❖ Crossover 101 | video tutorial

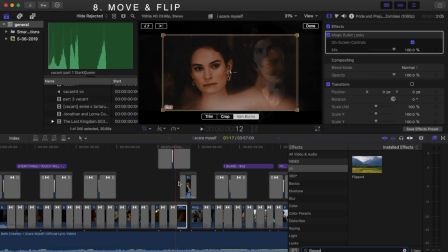754s
And it's handy as well to make sure that they've got a similar sort of line of sight about them to make it look like they actually could be looking at each other.
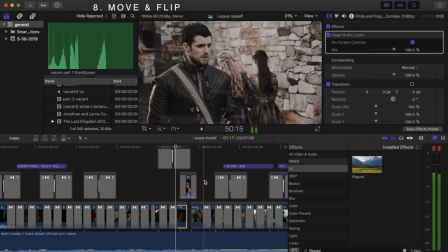763s
You know, you want to make this look believable. You want to tell a story with it. So look, Briar's sitting down here. Leander is looking down. So that's handy because she's sort of looking up a little bit.
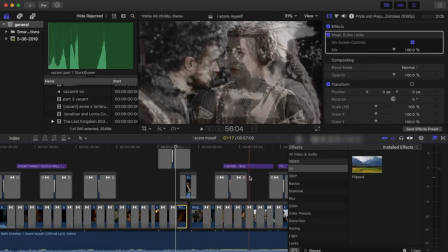775s
So it's just something else to bear in mind. Now, for masking, I've got a mask here.
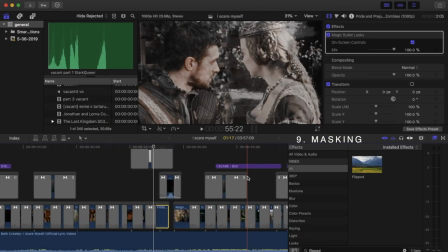781s
And again, it's of Briar and Leander. Now, don't feel, if you're doing crossover today editing, that you have to put in loads of masks. I don't. I just like to make it look like the characters could be from the same show or the same movie.
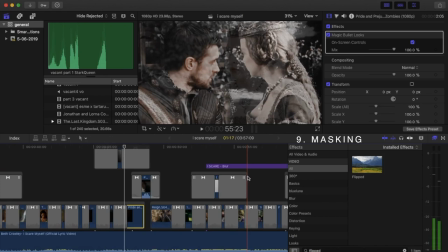797s
But it's nice now and then to throw in a mask. It just helps it make it look a little bit more believable. So this is the one I've got here. Now, obviously, these are from two different shows. Okay, and the idea is to try and make them look like they're part of the same show.
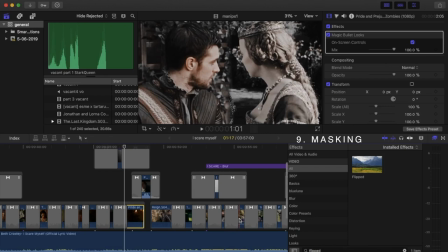816s
And if we click onto, let's drag the pointer.
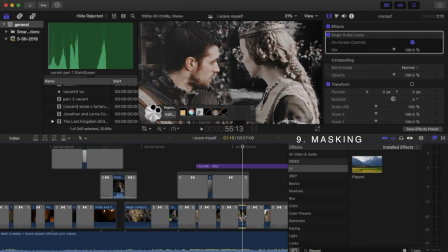824s
So we've got the clip here, but what I've done in a different file, I lined up my two clips, and what I did was I put one over the other, made sure that they were the same length.
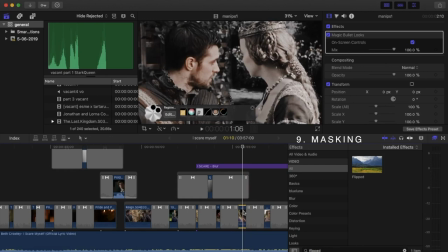841s
Made sure again, look, they're both outside, they've both got a sort of floral background to them. And what I did was made sure that one was facing one way, one was facing another.
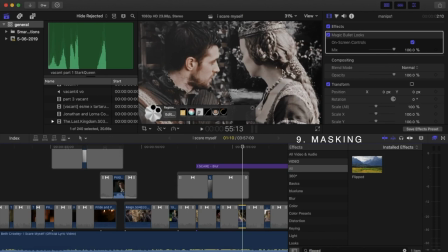852s
In this clip here, he's actually talking to somebody else. And again, with Jodie Comer here, she was actually talking to somebody else. So it lines up pretty well. I mean, it's, don't get me wrong, it's not perfect, but it doesn't have to be.
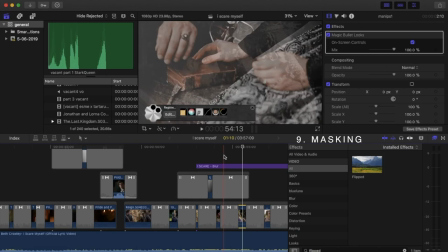867s
So you line them up on top of one another. And then you'd use your masking tool.
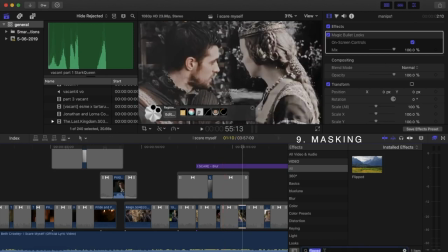873s
Now, for Final Cut, what you would do is you type in masking, masks, there we go. And you drag that onto your clip and you click draw mask.
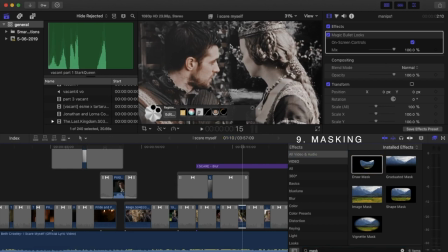887s
And then what you would do is you would add control points through. And then once you've selected the bit that you want to mask out, There are some other tools that you can play around with to feather that, to move the points around.
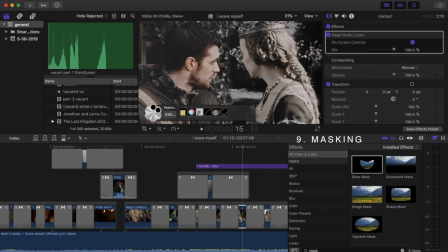907s
And you see here, you can actually tell if you look closely enough that these are two different scenes. In addition, this footage here is better quality than this footage, which is why it's important to have good quality footage. I need to update my rain footage, clearly.
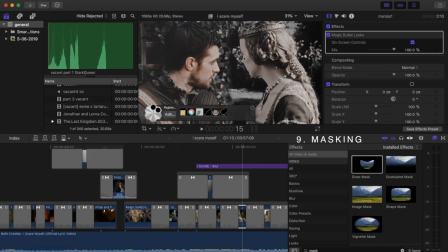928s
So yeah, make sure your colours match up, make sure your scenes match up, and feather to soften. I can do another video on masking if you really want, but there are some masking kings and queens out there. I'll put some links in the description so you can have a look for yourself at how the pros do it.
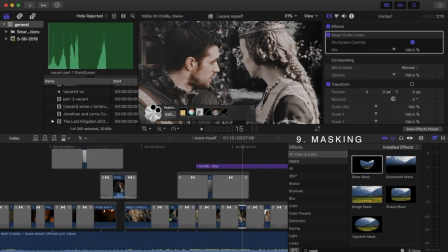947s
So once I've done that, what I would do is I would render it as a single clip. Because then when you put your colouring on it, it's not going to highlight that feathering line. Because some colourings will do that, which we don't want. So once I've done it as my clip, I will import it back into this project.
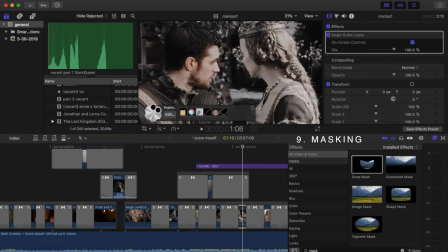966s
And this is the finished clip here. I've put Ken Burns on it. And all Ken Burns is a slight zoom. So you can see it sort of, if I move from there, it zooms in slightly there.
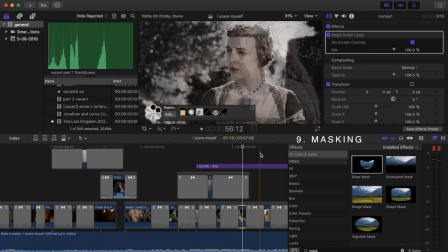979s
And then I've put my colouring on at the end. Now, if you're not completely happy with the mask that you've made,
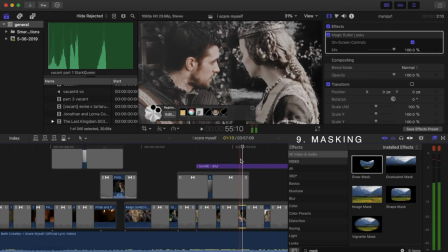988s
as I am 99% of the time, and I don't have the patience to make it perfect, put a little overlay over it, or a little text, you know? Distract your viewer from